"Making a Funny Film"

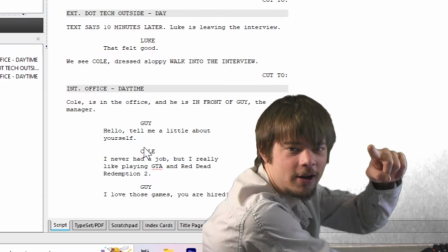(4:08) I love those games. You're hired.
I'm gonna end the scene right there.
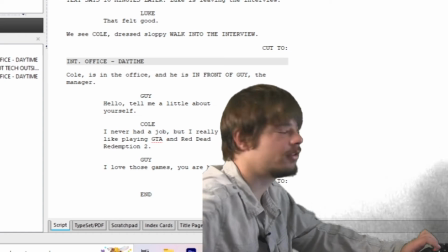(4:14)
And end. So now I think that's a good flesh.
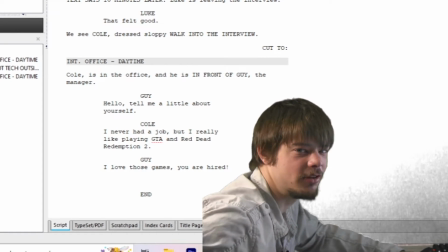(4:18)
Someone who actually puts a lot of effort into getting the job doesn't get the job, but someone who's lazy gets the job.
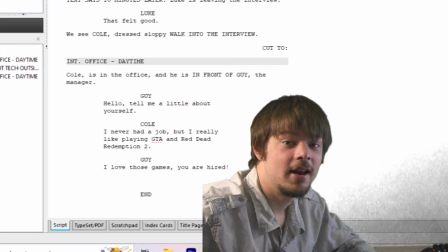(4:24)
I don't know. Yeah, I think that's a good plan. Now I'm gonna get into the storyboarding.
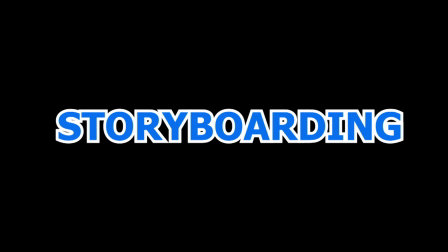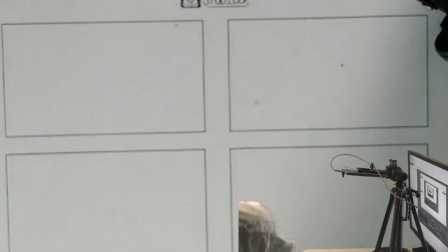(4:38)
Now I'm gonna get onto the storyboarding.
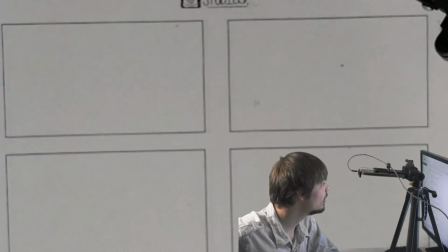(4:43)
So the first shot is me sitting at a desk in a small office.
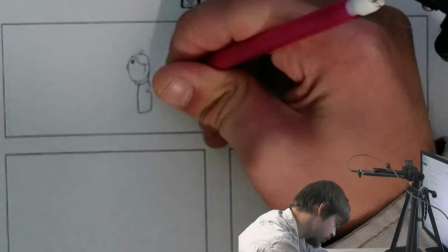(4:49)
I'm gonna start with me. I'm gonna be right here and I'm just chilling at the desk, sitting down,
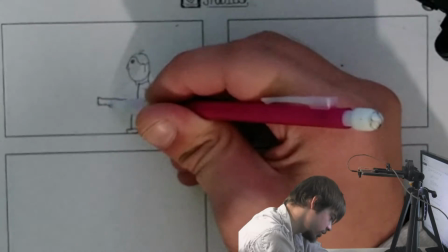(4:56)
getting rest, and I know that I don't know where to go, cause I stop freestyling.
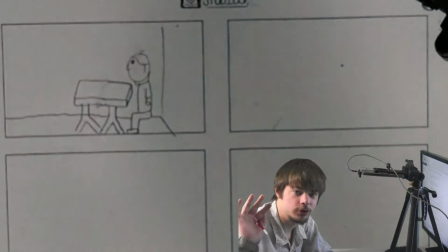(5:04)
Oh, I'm gonna get an over the shoulder shot. When you get over the shoulder shot, it shows like perspective of how the character might feel.
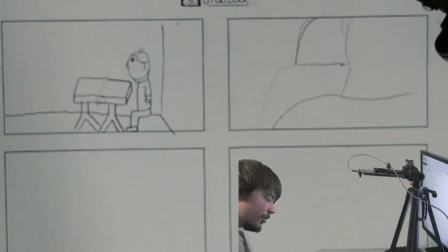(5:12)
So like maybe we can get an over the shoulder shot right here. So it's just like a shot of me over the shoulder and we see the boss sitting down in front of him.
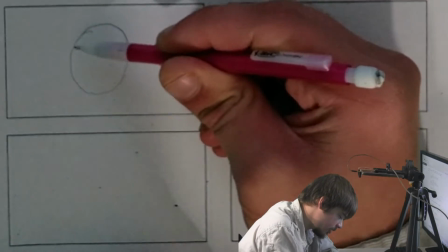(5:20)
We can get a close up of the boss. I'm just gonna make him wear a hat or something.
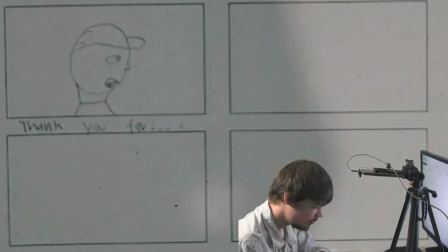(5:27)
Tell me a little bit about yourself right there. Maybe we can zoom out to like a medium shot.
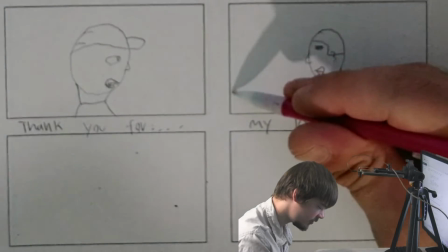(5:33)
... I'm in front of the table. I'm really professional and confident.
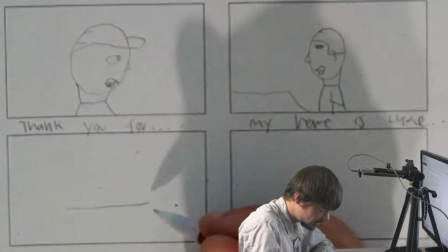(5:40)
He asks another question, how are you in stressful situations? But we can get that as like a long shot, so we see both of them.
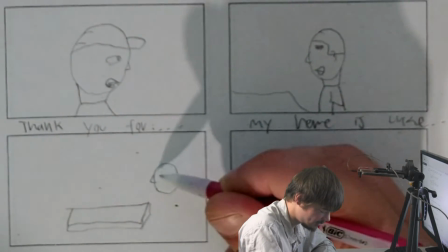(5:48)
And I'm gonna be all the characters, so I'm gonna explain how I can do this later, but the boss is wearing a hat, I have hair.
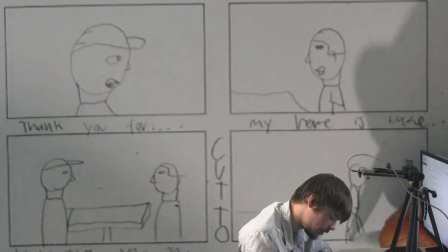(5:55)
Maybe he says like, I hope that went okay instead of that felt good. Implying that he didn't necessarily get the job.
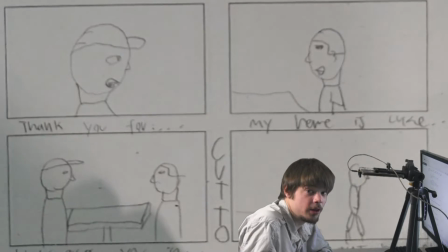(6:02)
He just says, I hope that went okay.
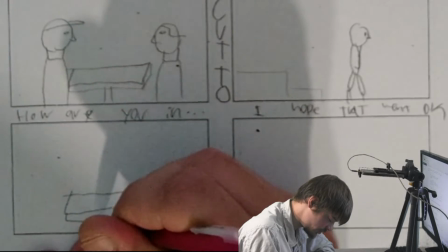(6:04)
And then we see a sloppy guy at the same position that the nice guy, me, dressed all nice.
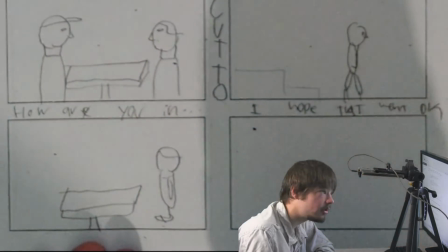(6:12)
There's a sloppy guy in there. And he's all dressed all sloppy. Tell me a little bit about yourself.
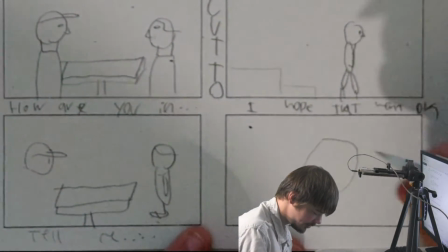(6:20)
Then we can get a close-up of him saying, he's gonna be all sloppy, maybe he's like,
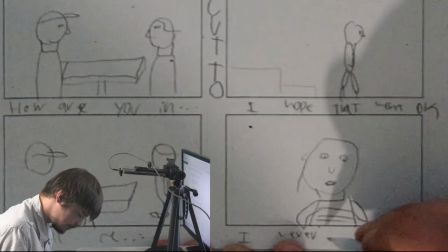(6:27)
I never had a job, but I play GTA and Red Dead.
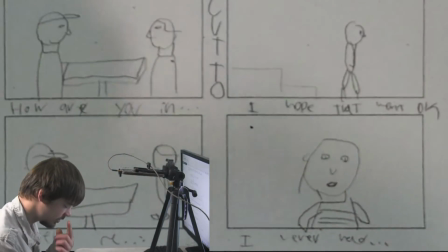(6:32)
And then he gets the job. So yeah. And then the last shot, I'm out of space.
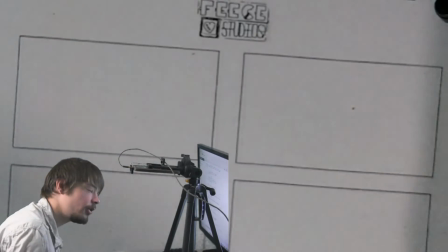(6:38)
So double-sided mother trucker. And then the last shot can be the boss.
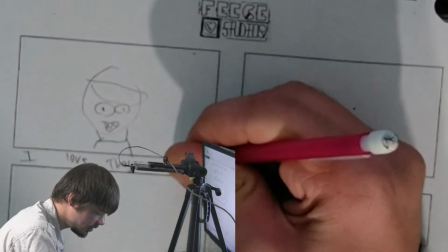(6:44) I love those games. You're tired.
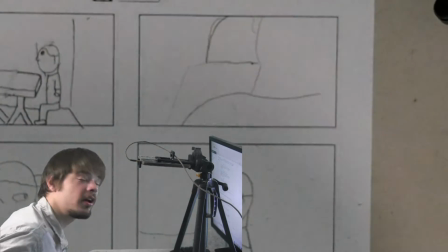(6:49)
I think we got a good breakdown for how the storyboard will work. Now, I'm gonna get into the pre-production.
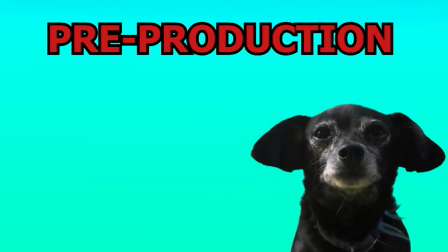Now, I'm gonna get onto the pre-production. For the majority of this tutorial, I've been using this clip mic, which clips onto your shirt and you can use it for instructional purposes and stuff like that. But for cinematic things, I'm gonna use a Rode mic, which looks more like this. And Rode mics clip onto your camera, or you can use them as a boom. So that's what I'm gonna use for this film. And they sound more like this. This is what a Rode mic sounds like. Sometimes there are different settings on the Rode mic, and it says 40 Hertz or 80 Hertz. If you're inside a location, it's good to have it at 40 Hertz. The sound waves echo on the walls, so it doesn't need as much volume. But if you're outside, there's no echoing, so you will need 80 Hertz to catch the audio a little bit better. When I was in high school, I was kind of like an angsty guy and I had this vest.
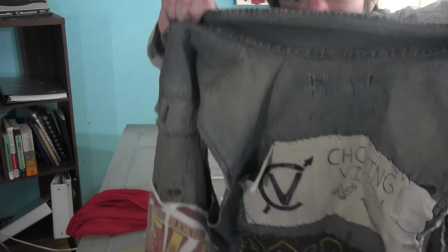(8:02)
And I can use that for the sloppy character. It's just this like, I don't know, it's kind of like, it kind of fits the persona. Now, I'm gonna get onto the production.